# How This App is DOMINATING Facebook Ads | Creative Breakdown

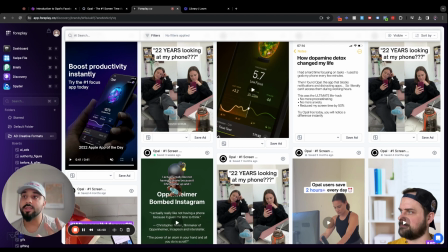So they've done 3 different call outs to reinforce the messaging of how good this app is. And if you're sticking around to the end to 38, 39 seconds, you're most likely going to see this part as well. So it just reinforces again why you should download the app. Really strong, really nice.
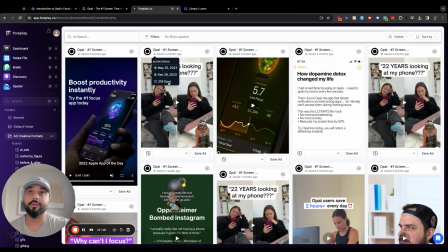Here's another one. This was also running for 200 plus days. Let's take a look at this one.
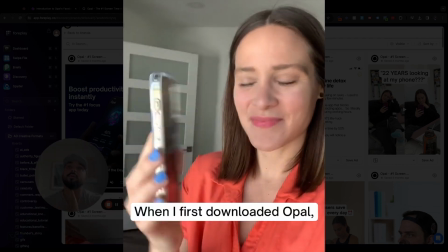This app instantly cured my phone addiction. When I first downloaded Opal, it said I was on track to spend 22 years of my life staring at my phone.
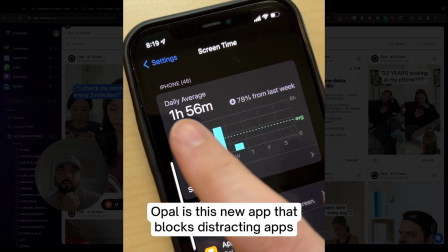That's insane. This app reduced my daily screen time by 3 hours. Opal is this new app that blocks distracting apps so you can boost your productivity.
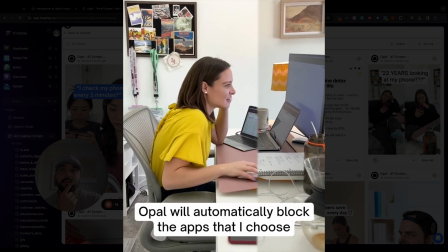Opal will automatically block the apps that I choose while I'm working and sleeping and won't let me use them.
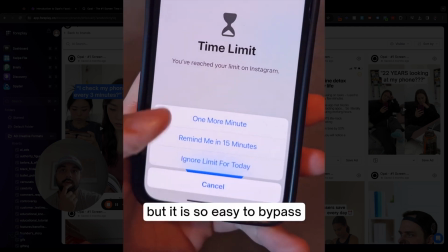The iPhone does come with a screen time limiter, but it is so easy to bypass. I didn't realize how much I needed this.
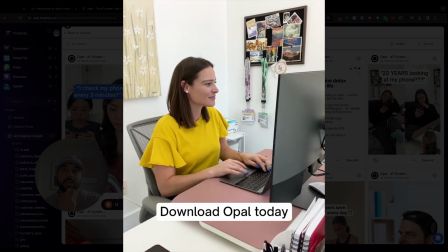I haven't felt this productive in years. Download Opal today and see how much more productive you can be.
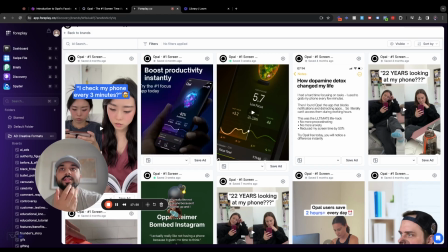Okay, so this is awesome as well. And what this one does really well in the structure is it actually counters a question that people would have around the halfway point where they would say,
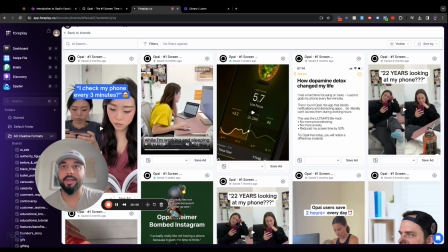yeah, but I can just use the built-in app that's available on the iPhone. But no, she actually tackles that right there.
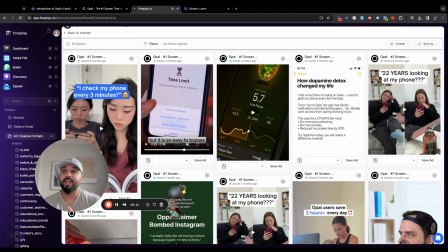It's so easy to bypass. So yes, you've agitated a problem, but now you're also countering a question that someone may have about the product.
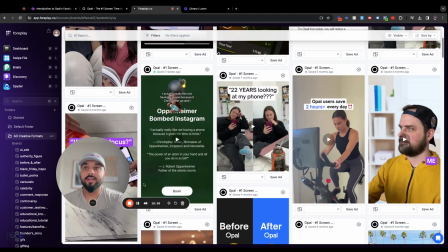So that's really cool and done in such a simple way. Now, this is the final UGC video I want to show you guys and how it's made.
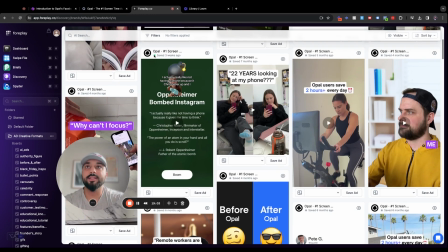It's so organic and simple. And this one's currently still running. It has been running for a while now.
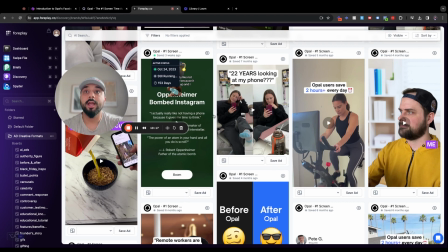Let's just double check this. Since October of last year. Nice. And the way it's shown is super organic for TikTok.
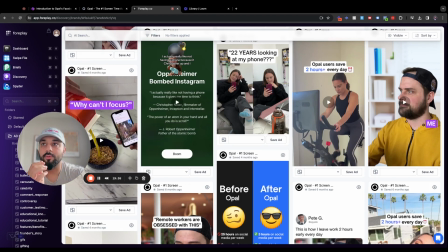So let me show you what I'm referring to. This ad right here.
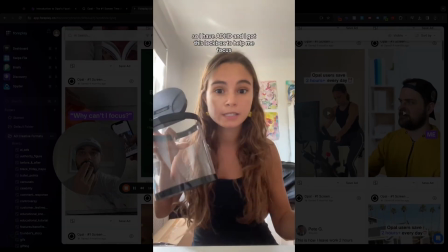So I have ADHD and I got this lockbox to help me focus. So I put my phone in here and I lock it away.
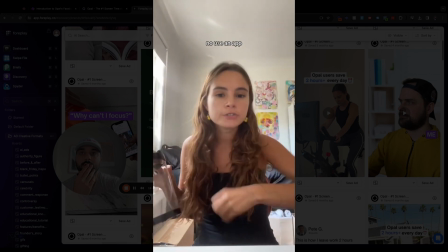But when I posted about it, everyone was like, no, use an app, like just use an app. But I was like, I'm too strong for the apps.
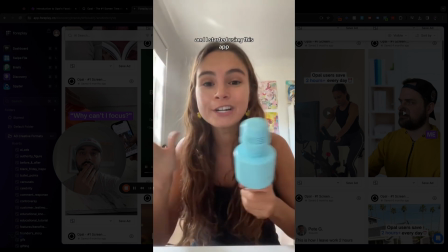But apparently the apps have gotten stronger. And I started using this app and the copywriting on this app.
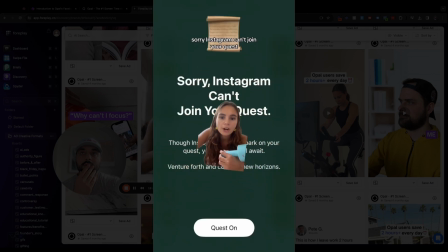I tried to open Instagram. Sorry, Instagram can't join your quest.
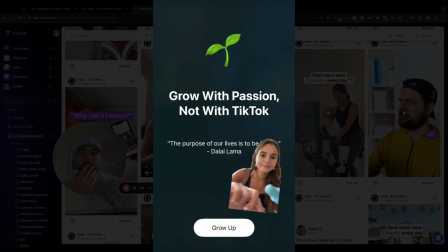Grow with passion, not is blocked.
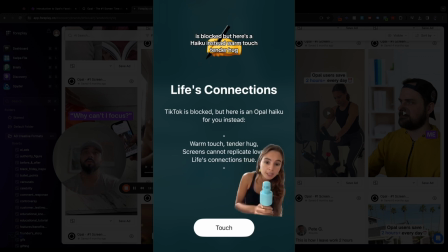But here's a haiku instead. Warm touch, tender hug. Screens cannot replicate love.
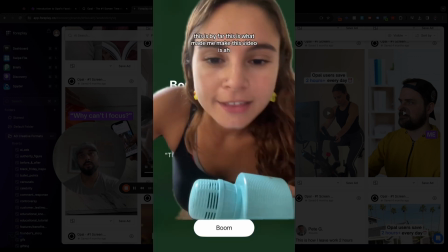Life connections true. This is by far, this is what made me make this video,
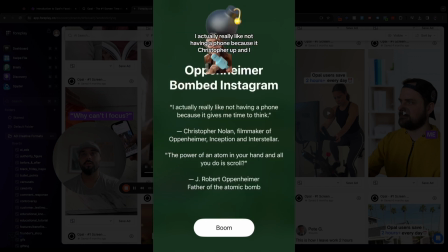is I actually really like not having a phone because Christopher Oppenheimer.
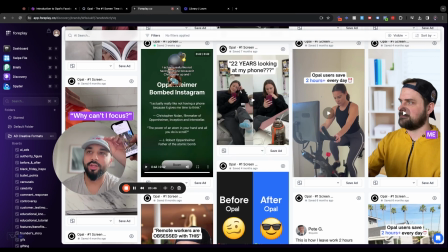Okay, now this one is genius because it feels so organic and native. This creator has done such a good job.
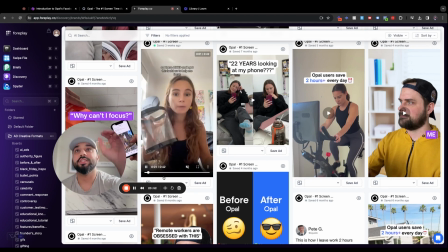She's really emotive on camera. She starts off really well. I have ADHD and I got this lockbox. Immediately people like who either have ADHD or they have the lockbox, they're going to be enticed to view this. And it doesn't feel like an ad at all.
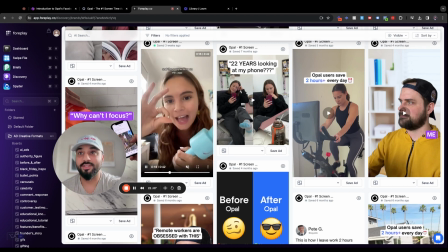So introducing the product really well because it's like everyone else is recommending it, but I'm too good for these apps.
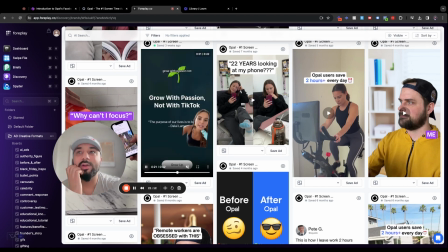But then I found this, look at this. And the way she's sharing the app as well is very like in a realistic way. It's just a screenshot with a green screen as opposed to, you know, her getting all this cool B-roll off the product. So it's just done in a really native way. And this works. You can see how even she moves around on screen, which feels really TikTok-y.
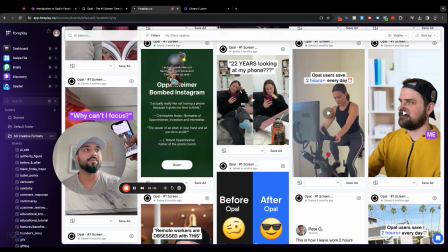So it's just a great edit overall as well. I think this is a great job. But I want to show you the last section now, which was short form video.
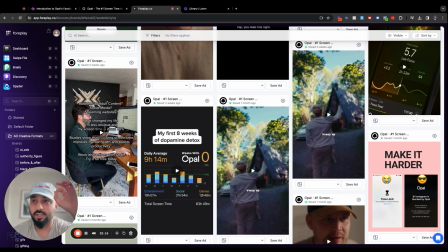Okay, so take a look at this. This is such a simple ad to produce. It's B-roll with a text overlay, and we have seen this dominating client accounts. Some of the ones that we've made for this have spent nearly $500,000, and they are still scaling.
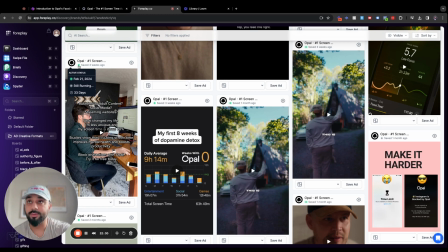So these have done really well. And this particular one has been running since February of this year, so not too long, about 33 days.
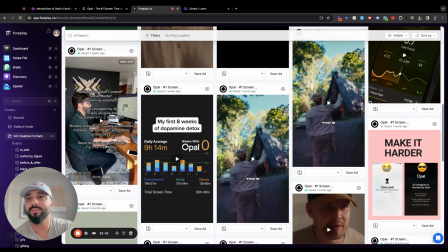But just take a look at how simple it is. Let's just hit play.
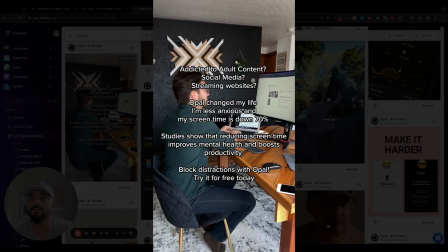Addicted to adult content, social media, streaming websites, Opal changed my life.
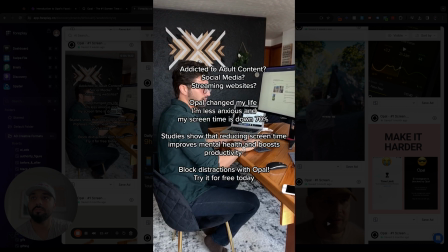I'm less anxious and my screen time is down 70%. Studies show that reducing screen time improves mental health and boosts productivity.
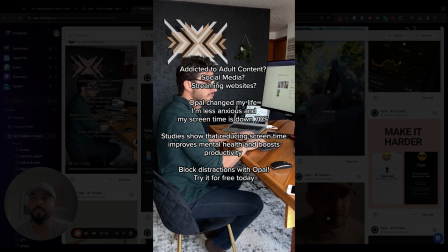Block distractions with Opal. Try it for free today.
Okay, so look at the structure.
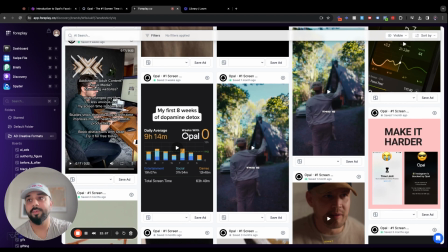Nothing else is happening on screen.